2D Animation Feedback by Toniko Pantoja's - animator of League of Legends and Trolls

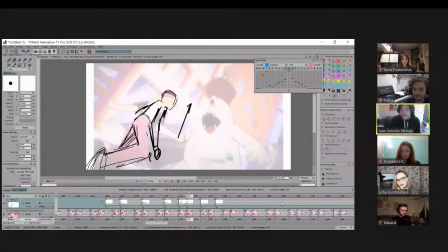1418s
readable. So there's like two different scenarios we can come up with here, because I'm looking at the arcs.
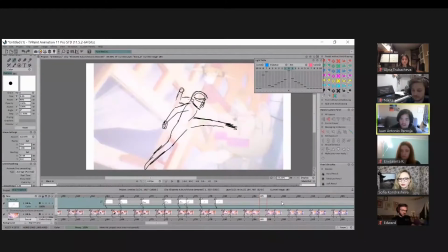1426s
So the arc that you have, she kind of goes up, but I think for me to justify that arc, I would actually like have maybe a few more key poses where
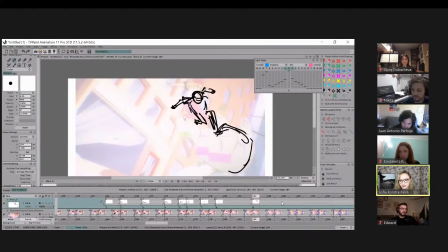1440s
it's like maybe you hold into this idea more. So, and then you really
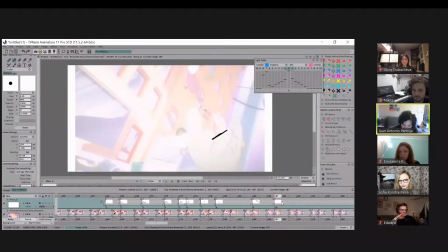1451s
feel her push this guy down as she shoots up. So it's kind of like she's in midair and she pushes. So that's one idea that you can go with.
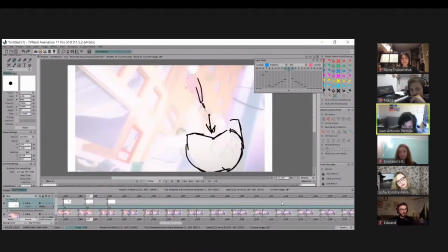1469s
Maybe I made it go too high. I think what you had is pretty good. So that it's just like, so we can feel the impact. So it's like kick, but her foot is still stuck on the guy, and then she pushes off. So that's like one idea. Okay, so I have a thought on this.
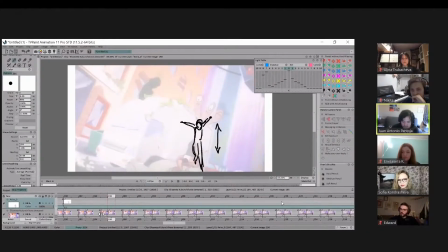1487s
So as soon as she lands,
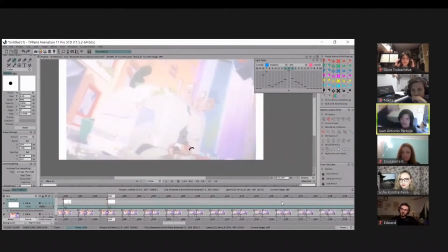1491s
and because I would say like as soon as like she hits the guy again or lands on him, I would stretch. It's like squash.
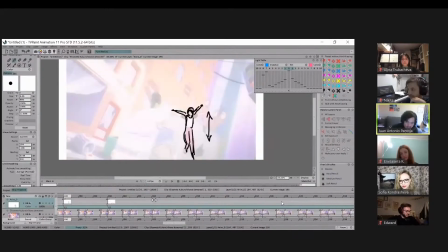1506s
I'm like squashing her more, and then she can then slow pose and then settles. So it just feels a bit more elastic.
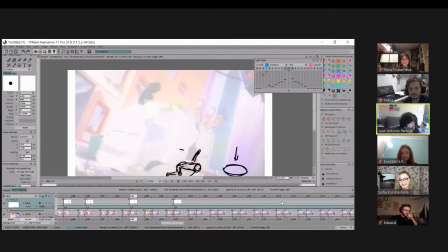1521s
So it's like as soon as the impact and then settles. That's pretty much it.
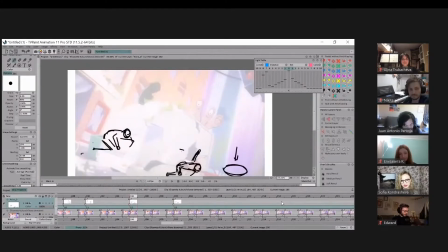1543s
Like, boom. And then you kind of like go to this pose into there.
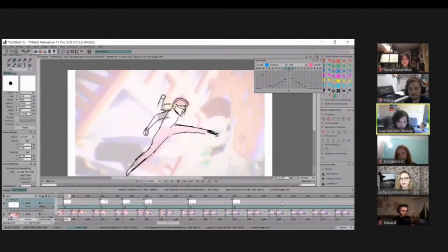1553s
So it's like that nice squash and then settle. I think that's one of the ways I would do it. And the other way I was talking about for this one, and let me know if I'm going over time, by the way, because I think we can move on.
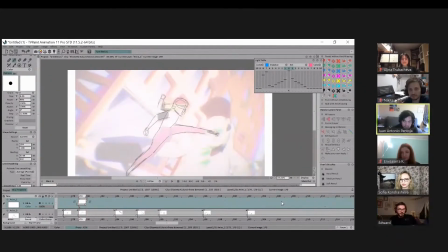1572s
Okay. Quite soon. Yeah. Yeah. So I just want to say like everything is good. Just think about like, more organic or more naturalistic acting for the last one.
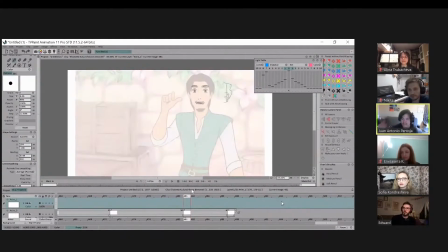1586s
I don't like just more things that feel more like it came from life or observation. This one, I don't really have notes on there. It's great. This one's a good shot. Definitely put it in your reel. I think I think those are my big keynotes for this one.
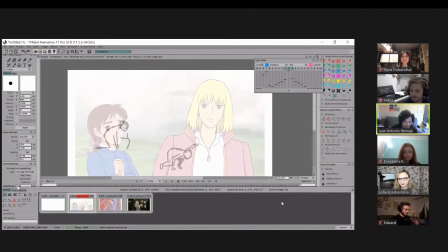1605s
Awesome. I guess we'll move on to, is that? It's Nikita.
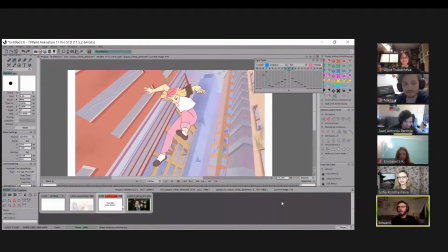1610s
Nikita. Yeah. Let's show his reel first.
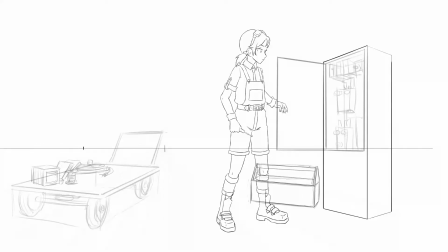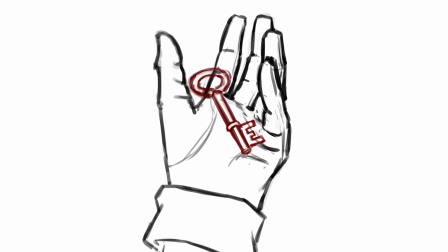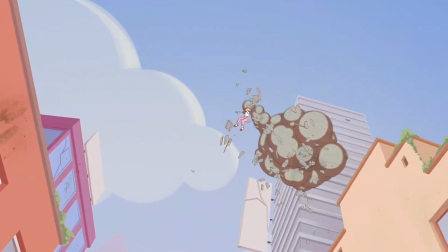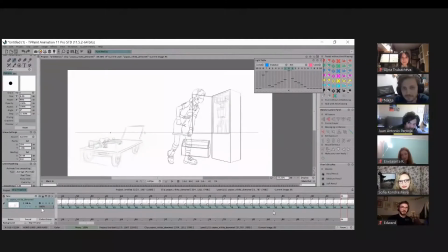1649s
Yeah, I think these are great tie downs. You have very solid drawing skills. Actually, all the reels I've seen so far, you guys were way better than I was as a student.
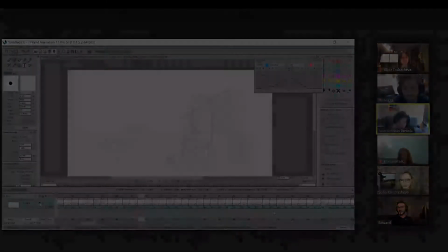1662s
Something a bit unnatural. I'm just wondering what this acting could be.